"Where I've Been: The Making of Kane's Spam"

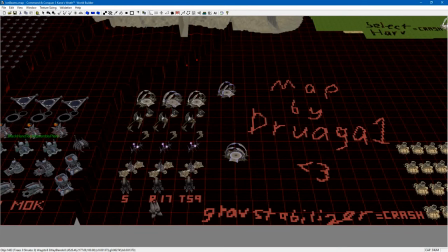(57:56)
There's like a sub window that comes up that lets you control a bunch of stuff, but I guess it's not here.
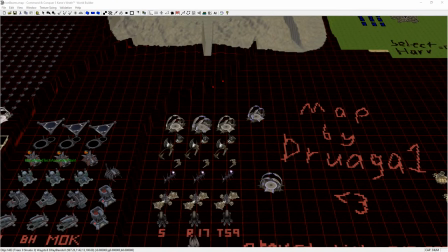(58:02)
But anyway, I had to change the... That's actually going to be a big problem. Hopefully that I resolve that somehow.
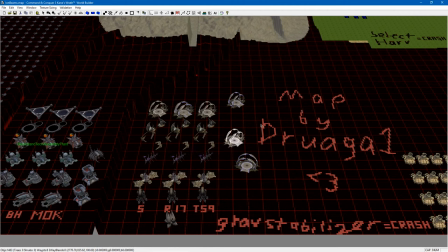(58:09)
But I'd click on an object, there'd be a properties dialog box, and I could set which team an object was on. So I'd go in here and I'd select, you know, this, and I'd say, hey, set team this. And then that would only leave these objects, and I'd try to load the map. And then if it would crash, I'd set another one.
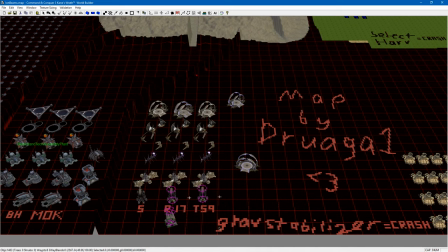(58:28)
No, not that team. Until I figured out by process of elimination that it was the gravity stabilizer, not that, that's the warp chasm. The gravity stabilizer was the thing that was crashing
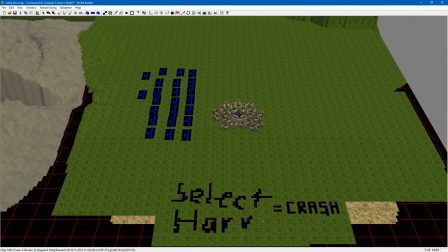(58:41)
it. And then over here, the harvesters, if you clicked them in engine when the game's running, it would cause the game to crash.
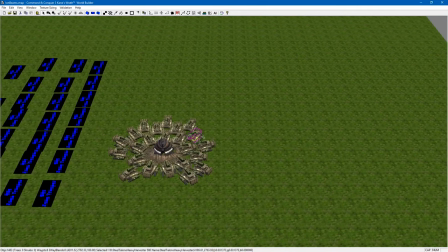(58:48)
And I think that's because I set the properties for these harvesters to sleepy mode.
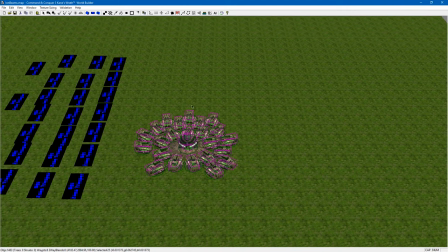(58:54)
And sleepy mode makes them not move, and because if I had just started the game, they would have started moving and harvesting, or something like that, because there are, I don't know,
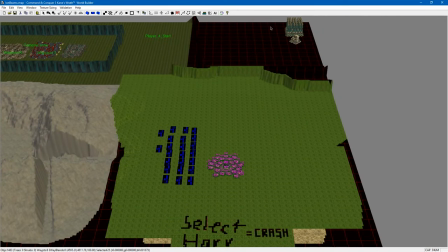(59:04)
there is a refinery over there, so they probably would have wanted to, because this is the team player for these units, so they would probably have wanted to
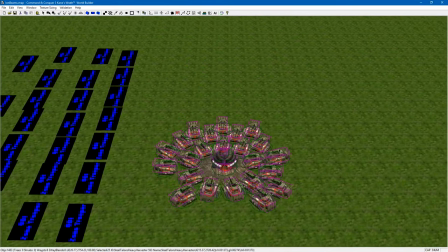(59:16)
collect and return the Tiberium. So I had to put them in sleep mode so they all surrounded the...
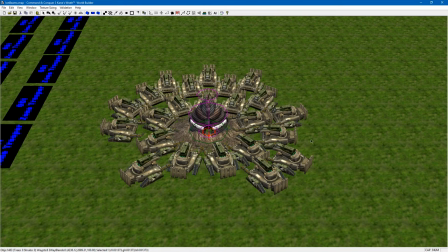(59:24)
whatever this fucking thing is, the growth accelerator,
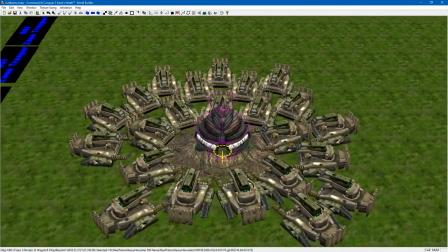(59:31)
to make it look like, oh, our new god is here, and then they just all die from the catalyst missile.
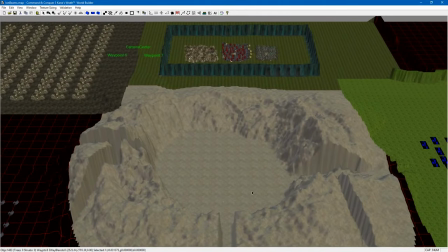(59:38)
Okay, so, and then, of course, I had a little bit of fun with I had the first time learning on how to make ramps,
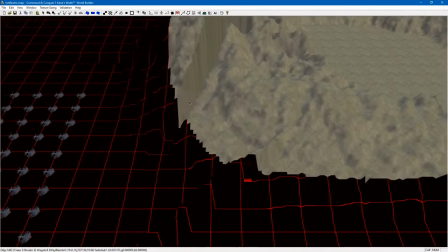(59:47)
which is actually a very intuitive and simple way to make the ramp, although I can't show you a demonstration of this because
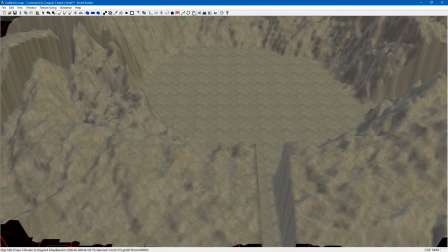(59:55)
the dialogue box isn't coming up for some reason, which I don't know why. Yeah, it might just be totally glitched out, but, you know, you can see I'm kind of modifying the terrain here, like very,
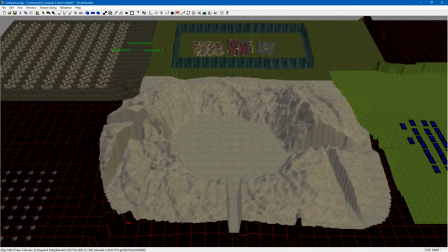(60:10)
very, a lot of modifying the terrain, okay. So I had there's a big kind of valley here where all the,
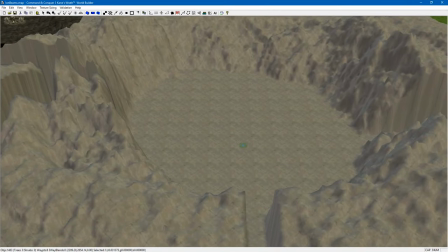(60:18)
for one of the last scenes in the video, where a bunch of units collect in the center.
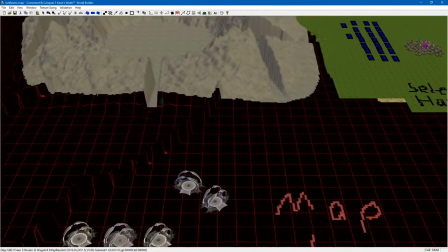(60:23)
And what I had was I had these channels, these ramps going down from each of the faction's units,
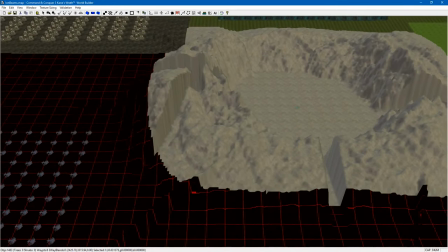(60:29)
and they would kind of funnel down into this area that's at the rally point in there and start making units from all of these different bases,
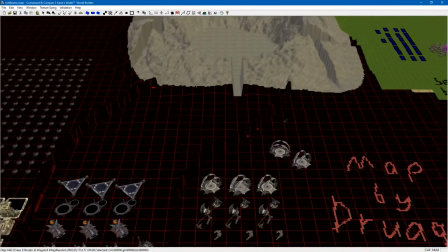(60:35)
and it would funnel down in. And the problem is even though the game didn't crash initially,
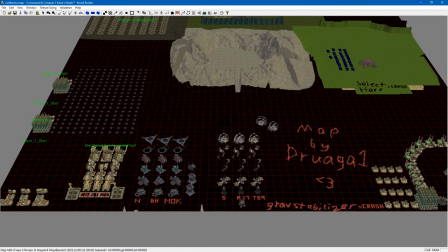(60:39)
when I started making, when it would load in all these structures, and I would have enough resources to, you know, make it happen,
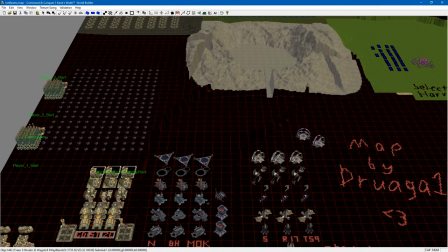(60:46)
the game would crash because I would make too many units, and then I'd have to do it all over again. And you might think, well, why didn't you just make the units like you did with the Vertigos?
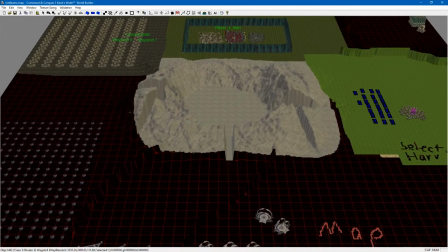(60:56)
I didn't want the game to crash, and I wanted them to slowly funnel in over time as a time-lapse kind of thing.
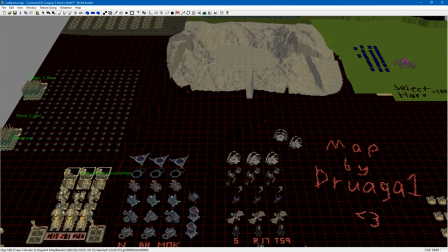(61:01)
So that would kind of be harder to either script or do manually.
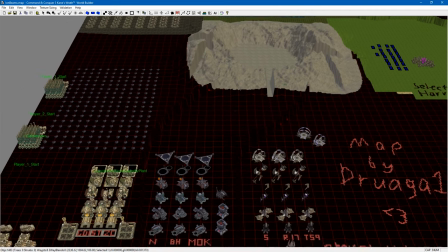(61:09)
So I didn't want to do that, so just to give a natural look.
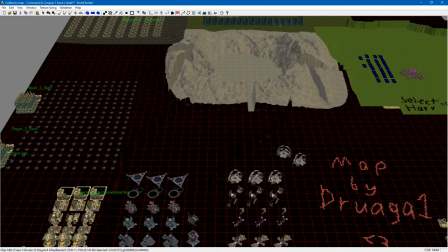(61:12)
But what I had to do is I had to only build out of a couple structures, and there wasn't nearly as many units that I wanted going into the center, but that's sort of what we got.
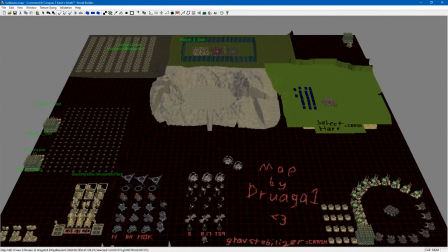(61:21)
And then, of course,
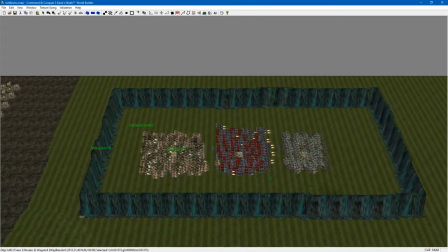(61:27)
the kind of climax of the whole video is right here.
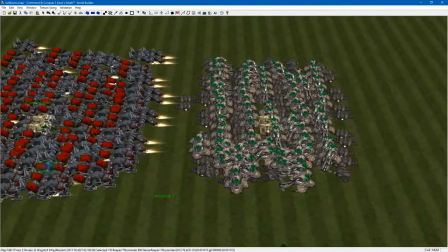(61:30)
You can see that the Venoms and the Hammerheads and the Pitbulls and the Seekers and the Stormriders are all kind of stacked together.
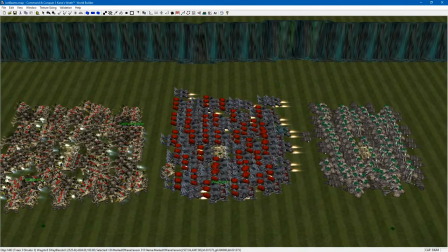(61:37)
When they spawn in, these will go up to the proper altitudes and such.
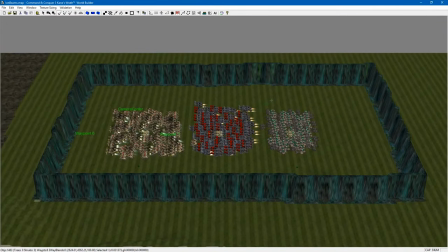(61:43)
So now that still doesn't explain just how the ion cannon beams work.
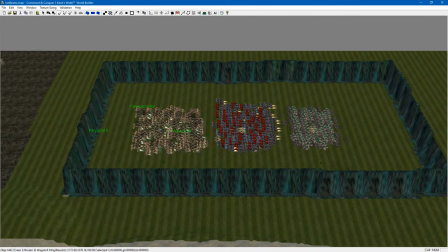(61:49)
And that's probably best suited to give you a demonstration.
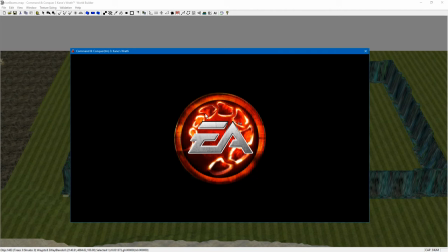(61:55) Good WDA.